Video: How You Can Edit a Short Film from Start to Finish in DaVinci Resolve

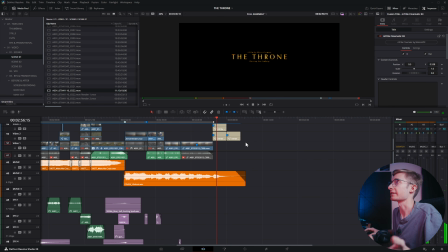1726s
And yeah, nice, simple effects, nothing too crazy there. But yeah, that's my VFX and titles workflow. General overview, because there's so much I could dive into. So if you want more in-depth videos on some of the things I talked about, please let me know, and I would love to go ahead and I'll write a script and I'll make that into a video.
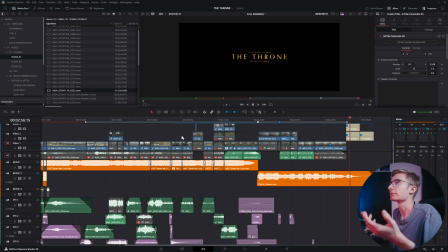1744s
But hopefully that gives you some insight into what happened in the process of bringing this film to life.
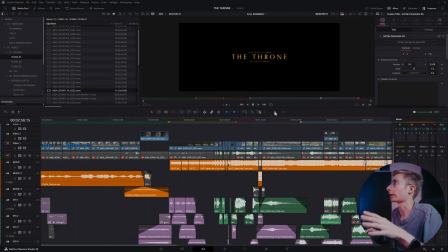1749s
The last major thing we have to talk about is going to be color.
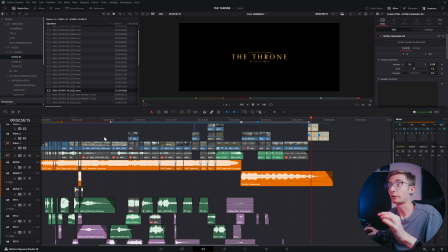1753s
And color is probably one of the things I'm most proud about and was most surprised about too with this film. because again, it's shot on an iPhone.
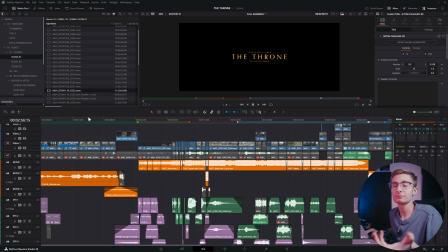1762s
You don't usually expect much out of a phone camera, but now that the iPhone can shoot 10-bit log, you can do quite a lot.
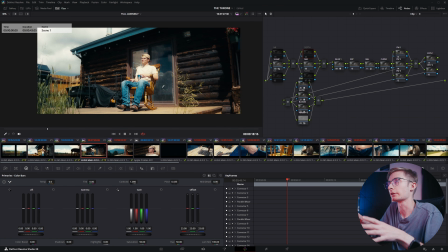1769s
And you've been seeing a little bit of it here and there. My workflow for color in this film was a little bit unique. I tried experimenting with a few things because I really wanted to test the potential of the iPhone, particularly in dynamic range and how much shadow and highlight retention it had.
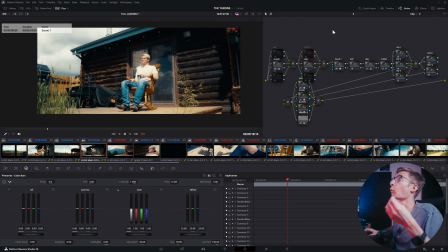1786s
I was able to do quite a lot. My actual workflow here is group-based. So if you've been using DaVinci Resolve for a long time, you'll probably know what that means. If you're new to DaVinci Resolve, you normally think, oh, color, you just go and you make a few nodes and you do your grade. And if you've used DaVinci long enough to know what color space transforms are, you'll see that I don't have any on here.
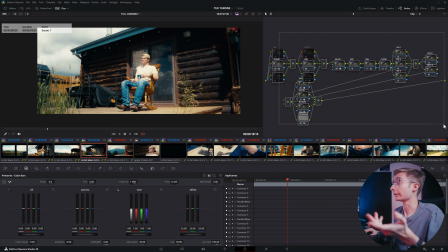1806s
And you'll be like, whoa, where are your color space transforms at? And they're there technically, but this is group organization. So what you do for group organization,
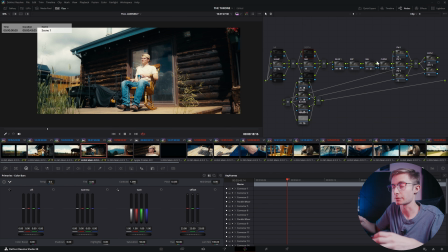1818s
and this is really helpful if you're working with a larger film or a documentary or something like that, is you take all your clips and you put them into groups. I like to do it on a per camera basis. Obviously this film was done entirely on the iPhone, so it's all one group,
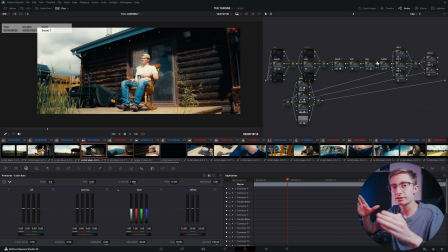1833s
but it simplifies your grading because you're creating a sandwich, essentially. Groups function like this. You have your group pre-clip, which is where I have my input device transform to DaVinci Wide Gamut.
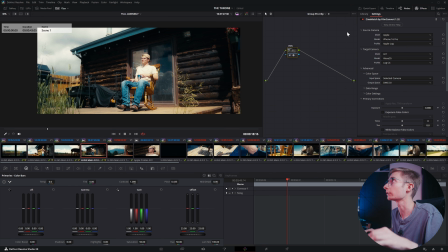1845s
I'm not actually using a color space transform for this. I'm using CineMatch by Film Convert, which is a software that allows you to camera match any two cameras to each other. In this instance, I'm camera matching the iPhone 16 Pro to the ARRI Alexa 35, and then sending it through an output to DaVinci Wide Gamut, which is my working color space.
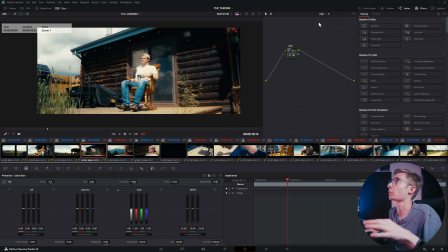1865s
And the working color space is where the clip function is. So my clip specific grade is here, but that node prior in the group pre-clip is applied to all of the clips in the node. So I only have to do a color space transform and input device transform technically once.
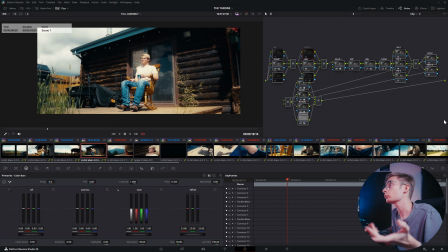1882s
And now I have this fixed node tree that you'll see on every single shot. And there are certain things I use on some shots and not on others. For example, I have noise reduction, sharpness, motion blur. I'm using some sharpening, not using any noise reduction. Those are in parallel nodes, so they kind of take the average of each other.
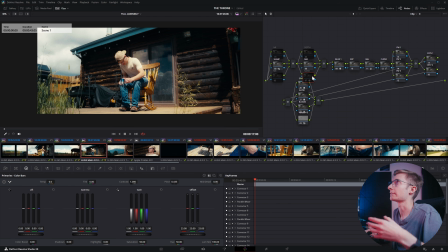1900s
Then I'll have depth map, magic mask, and then I was also trying out a new plugin that I got recently called Nano. I didn't really use it a lot in this film because it's a plugin that adds like haze to your videos, and there wasn't really a lot of use cases for that here, but it's definitely something I want to explore further because it has some pretty cool applications,
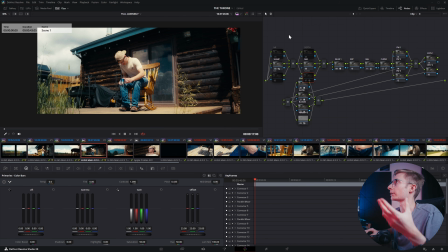1918s
so I want to test it further before I make a video on it. So yeah, those are things that are going to be embedded into the video. I've also gone ahead and added in some lens blur,
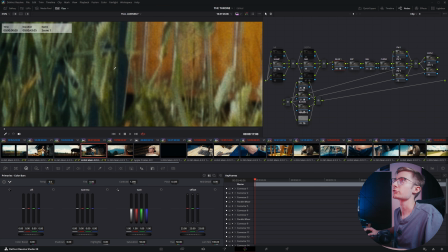1927s
which if you look here on the corner, the lens blur just adds a little bit of character and softening to the corners.
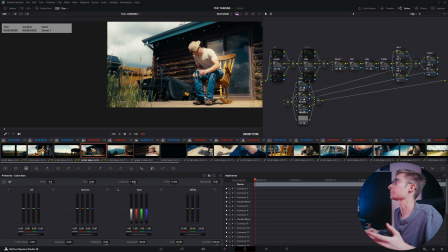1935s
And it's not even just a lens blur, it's a tilt shift blur effect. And if I show you the depth map preview, it's only focusing on the middle,
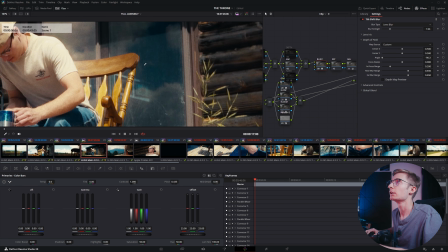1944s
and then there's a major fall off towards the side. So you start here in the middle, it's sharp, and then you go off to the corners and it starts to get softer.
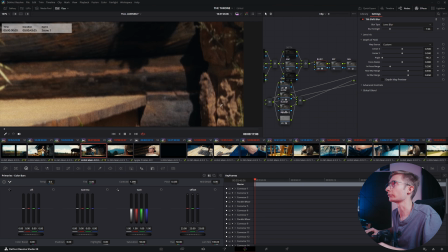1952s
And you can really see that in the corners.
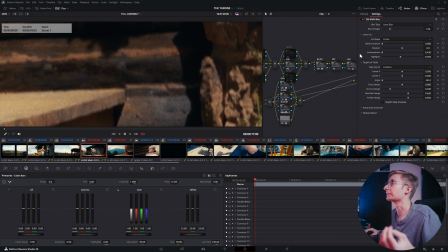1955s
And I've gone ahead and I've turned the anamorphism all the way down to create that more oval shaped bokeh.
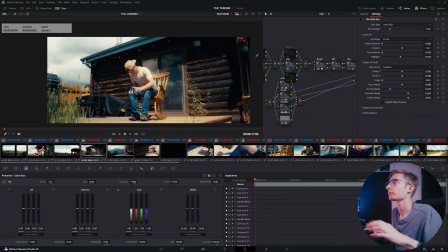1963s
Just kind of takes off the digital edge and adds a little bit of character to it. And I wanted that at the beginning of the node tree because it's an embedded effect.